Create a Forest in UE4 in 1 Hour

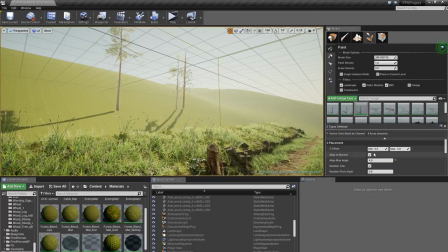1987s
And I'll also reduce the density, because it's pretty crazy right now. So set it to maybe 5. That works, perfect.
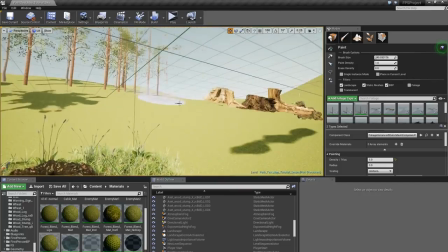1999s
Cool, so I'll just go ahead and surround ourselves with some trees here.
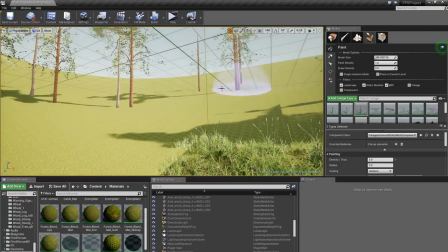2005s
All the way around.
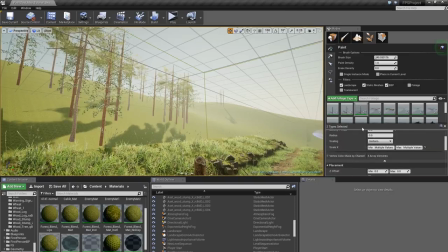2010s
And I can also increase the scale. So let's check this out. So this is set to 1.2. So set it to 1.4 and 2.2 to get some nice variation going. There's some young trees and some older trees.
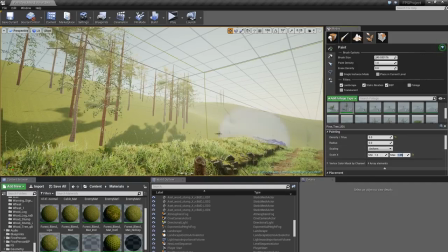2024s
So set this to 1.2 and 1.35 and start painting these out.
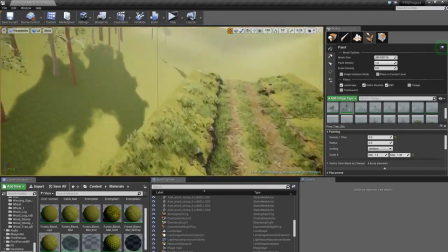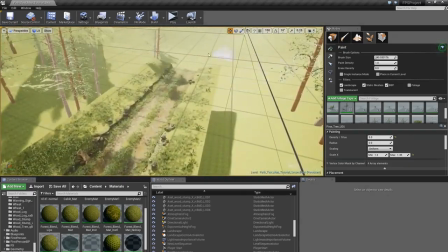2037s
Add some trees really close by here, because we want some nice shadow casting over here.
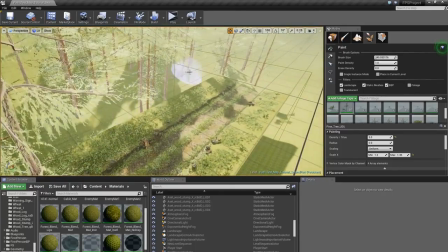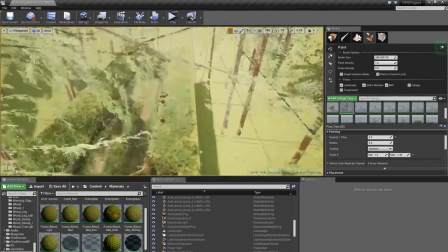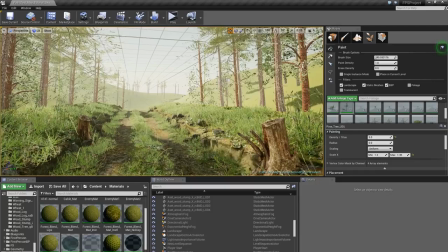2055s
And I'll add some trees over here to the horizon as well, and up here on the edge of the ridge here.
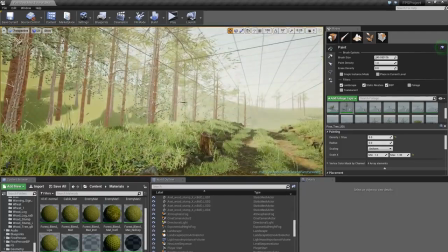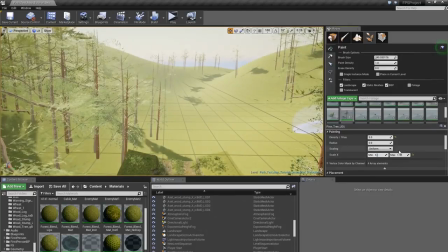2069s
And now I'll increase the scale to 1.6 and 2 here, and increase this one as well to 1.65 and 2.5.
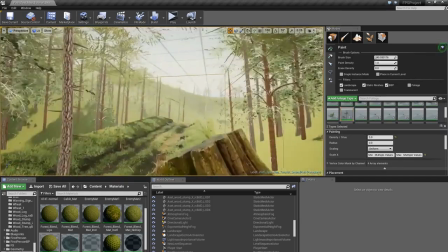2079s
These are the trees that are gonna be more in the distance, so I just want to exaggerate their size a bit.
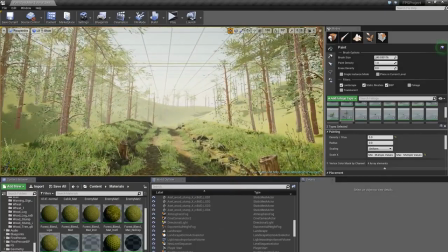2089s
To get some more shadows in here.
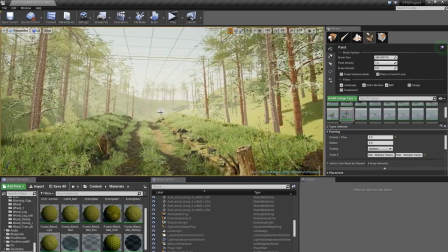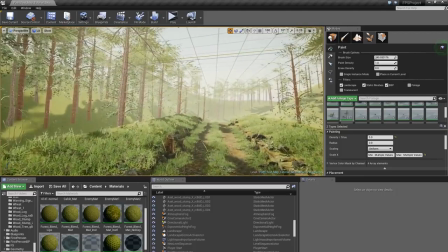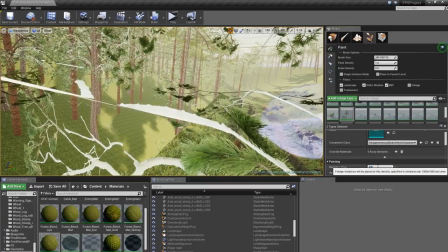2106s
And I'll increase the density as well to maybe 8 so we can get some more trees in here.
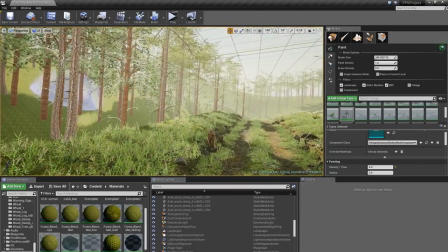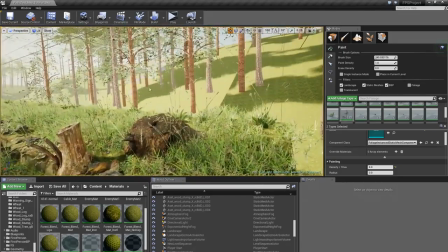2118s
And I'll remove this one. It's kind of bugging me. Alright, so starting to get there.
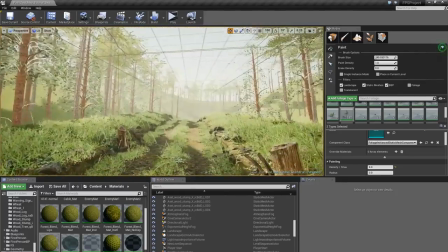2125s
Because we can't really see the edge of the terrain here.
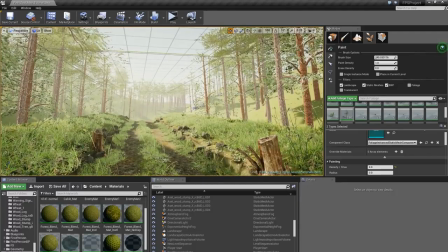2130s
We're gonna use some smaller bushes as well to cover more up.
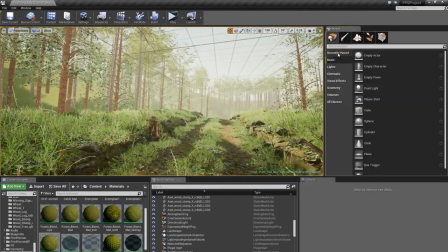2134s
But I think this is a pretty good start. So let's go ahead and also add a reflection capture here.
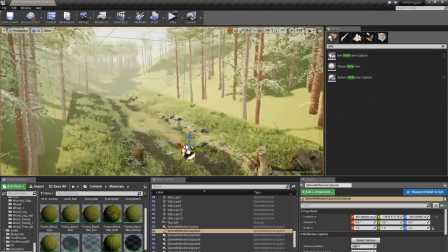2141s
So we get some
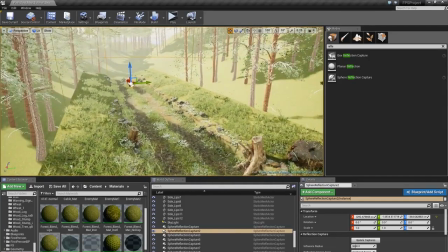2145s
subtle reflections here. And I'll just duplicate this up and make it smaller. So 500 maybe. Perfect.
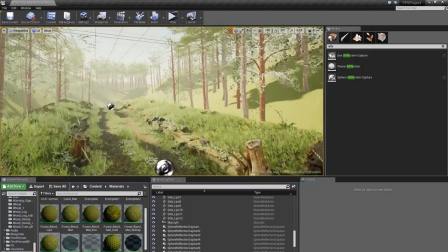2157s
Right, so let's go ahead, because now we can see we have some nice shadows going on here.
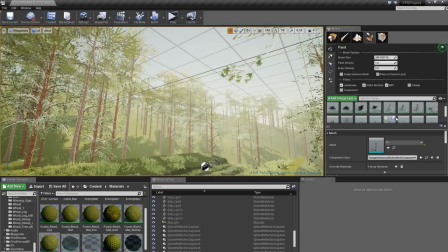2162s
I'll actually go ahead and add a couple more like ridiculously large trees to catch some more shadows. These are gonna be our really old trees. So 2.2 and 3. Our mastodon trees here.
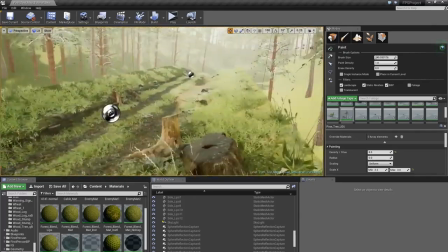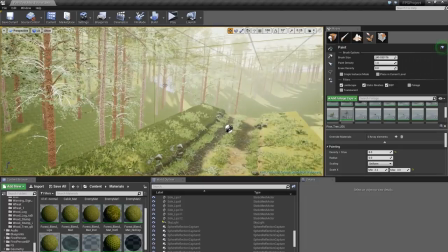2186s
Maybe catching a bit too much shadow there.
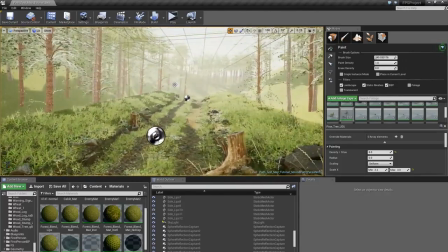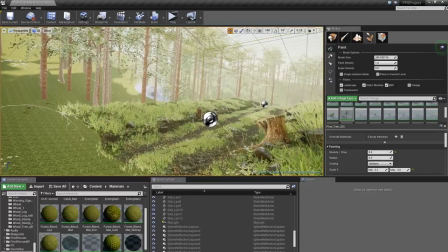2195s
So this is always the tricky part, trying to locate the trees that are casting too much shadow.
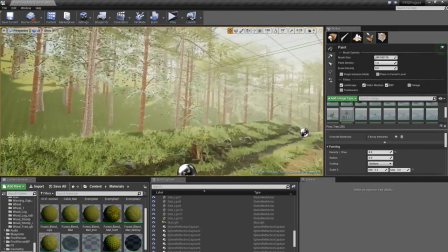2202s
Because I want some shadow on this part as well. So let's just...
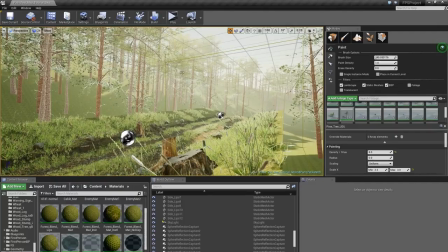2207s
Okay, so this area here should be... There we go, perfect.
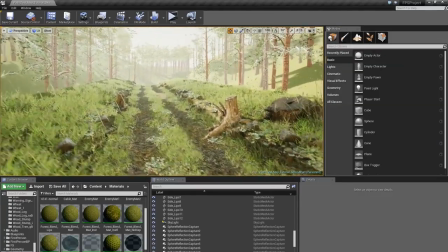2213s
Right, so let's give this a bake and see how it turns out.
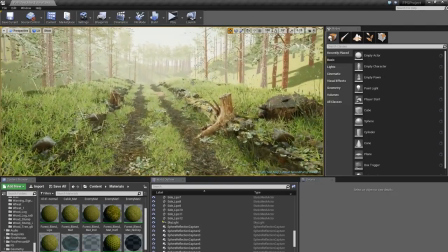2220s
This is always interesting because we might have to go back and remove some, but we'll see. So let's hit bake here, or build.
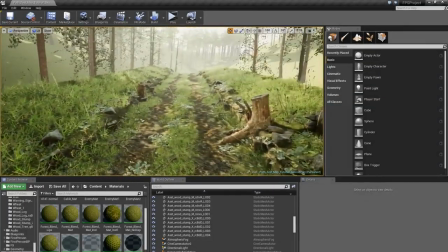2231s
Okay, so it's definitely getting there. We're gonna do quite a bit of color adjustment and lighting adjustments as well later on.